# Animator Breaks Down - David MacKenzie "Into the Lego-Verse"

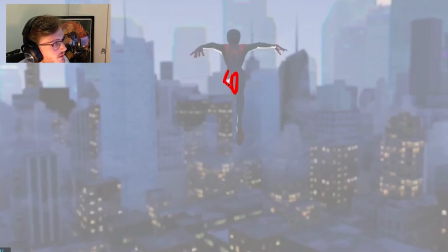24:38 So I would have been inclined to keep it slightly more bent in here, just so that we read at least the lower part of the leg with the calf, and then the thigh as well.
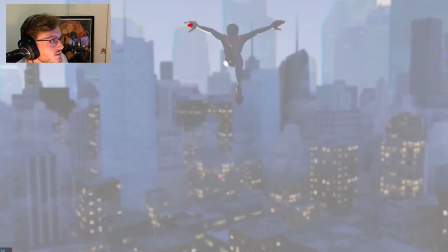24:56 But this is really nice. I love this like composition. It kind of feels like it pushes out, so we're changing the volume, so it gets thinner and then progressively begins to get wider.
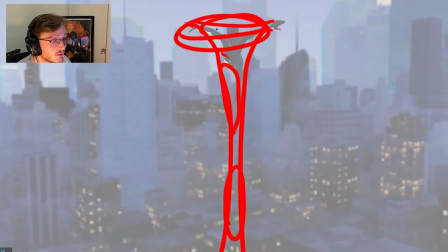25:07 So this is something that I've mentioned before in other streams and everything, but we'll do an actual video on this separately.
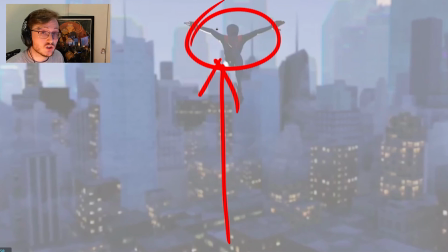25:15 But essentially how you should treat volume not only in squash and stretch in the body, but also your overall pose, and how you can make something feel like it gains volume from going something small and long and thin to something wide and short. So he's done that very nicely here. Feels very graphic as well.
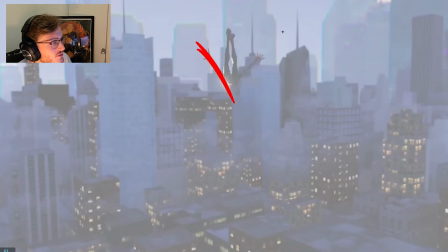25:35 So again, I really love this direction where it feels like everything points down. It literally turns into an arrow. So it feels like it guides the character down. Feels very natural as well, which is very cool.
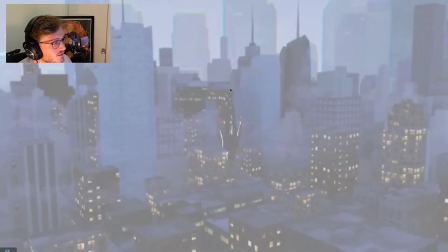25:50 There is a couple of screen space matching things here, which is a little bit of an issue. So what they did on the original Spider-Verse would be that they would,
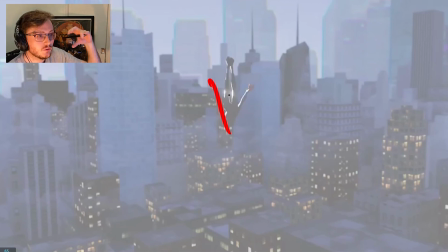26:02 every other frame, if they were working on twos, which is where the pose changes every other frame, so it holds for an extra frame, they would screen space match.
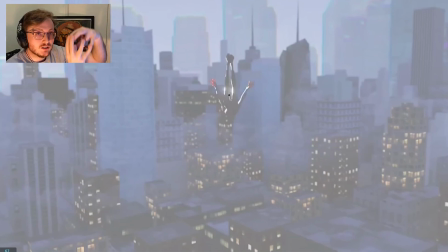26:14 So essentially, when that frame doesn't change, instead of the camera continuing to move and the character trailing behind because it doesn't move, they actually stick it so that it stays in the position that it was in the previous frame.
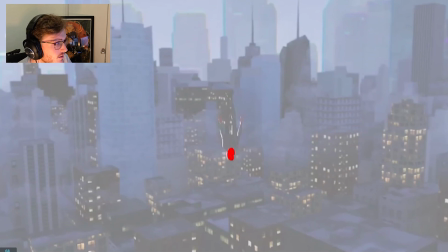26:27 So for example here, you can see the head is in this position. It would stay in that position over this frame.
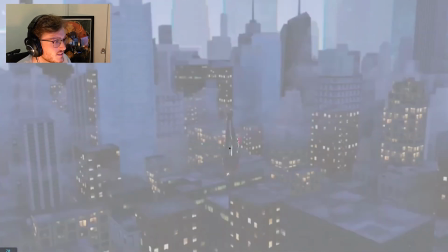26:37 And here we're starting to get, it starts to get a little stroby because it doesn't match.
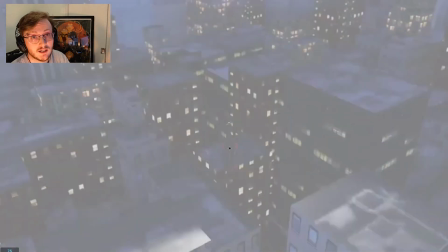26:42 So I would have kept that matching, or I would have just made it splined for that particular moment because we need to see that momentum drop. So I probably would have just splined that out. And you can see how for the last frame here, everything sticks.
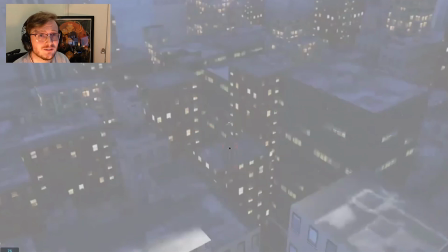26:57 That may be the compression, I don't know. Maybe when it's just translated across in Sync Sketch.
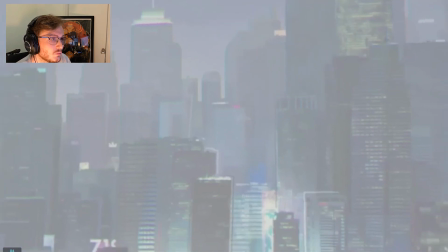27:03 Then when we cut,
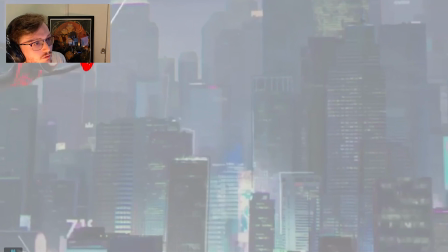27:07 again, a lot of the action happens from the hand, and the biggest thing that we track here is the head. So one thing that we want to think about is when we're tracking a very fast movement, what's the biggest part of the body and how we can use that to keep you tracking the action.
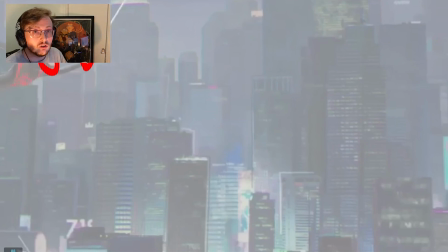27:25 So for example, if they had big gloves or big shoes, then you can use that big object as a way of tracking an arc. So that's the thing that we follow when the character's moving at a fast pace.
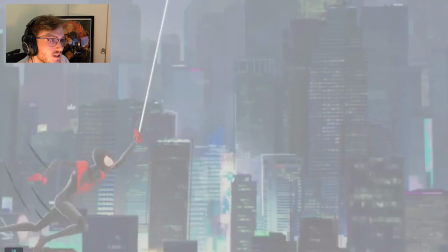27:37 Again here, because he comes in and there's a lot of spacing here. And then he just jumps and there's a very big spacing from here to here.
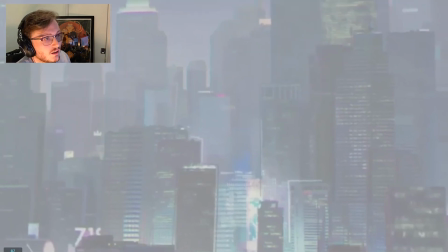27:51 So what I probably would have done is for these first few frames, I would have been inclined to add an extra in between just in there,
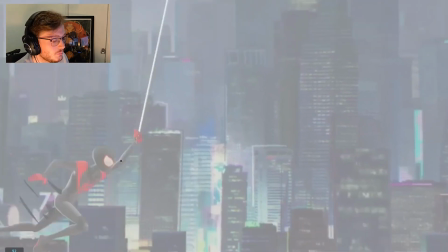28:00 just so that it cushions that. So it feels a little bit like we read the action, because right now it jumps a little bit.
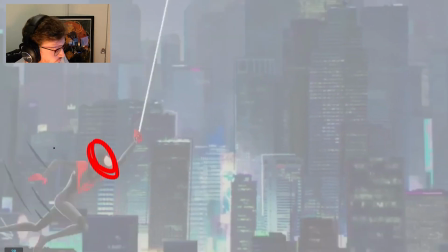28:08 We don't completely track that. I will say, however, this is a very nice pose. You can see how the line of action flows through the body. And there's a nice little breakup of symmetry.
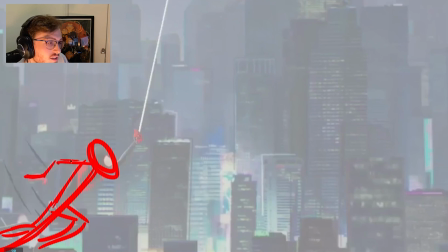28:23 I like how the hand is kind of bent away from us there, and it flows through the arm, which is nice.
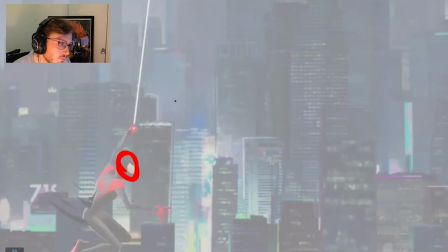28:31 And then there's a little change in here. One thing I will say is I don't quite feel in this impact here,
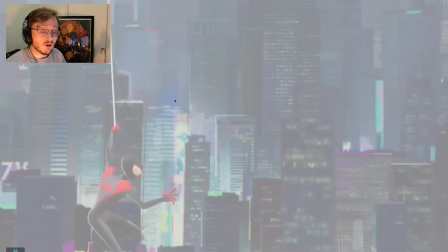28:39 I don't quite feel the momentum of the body going through the web.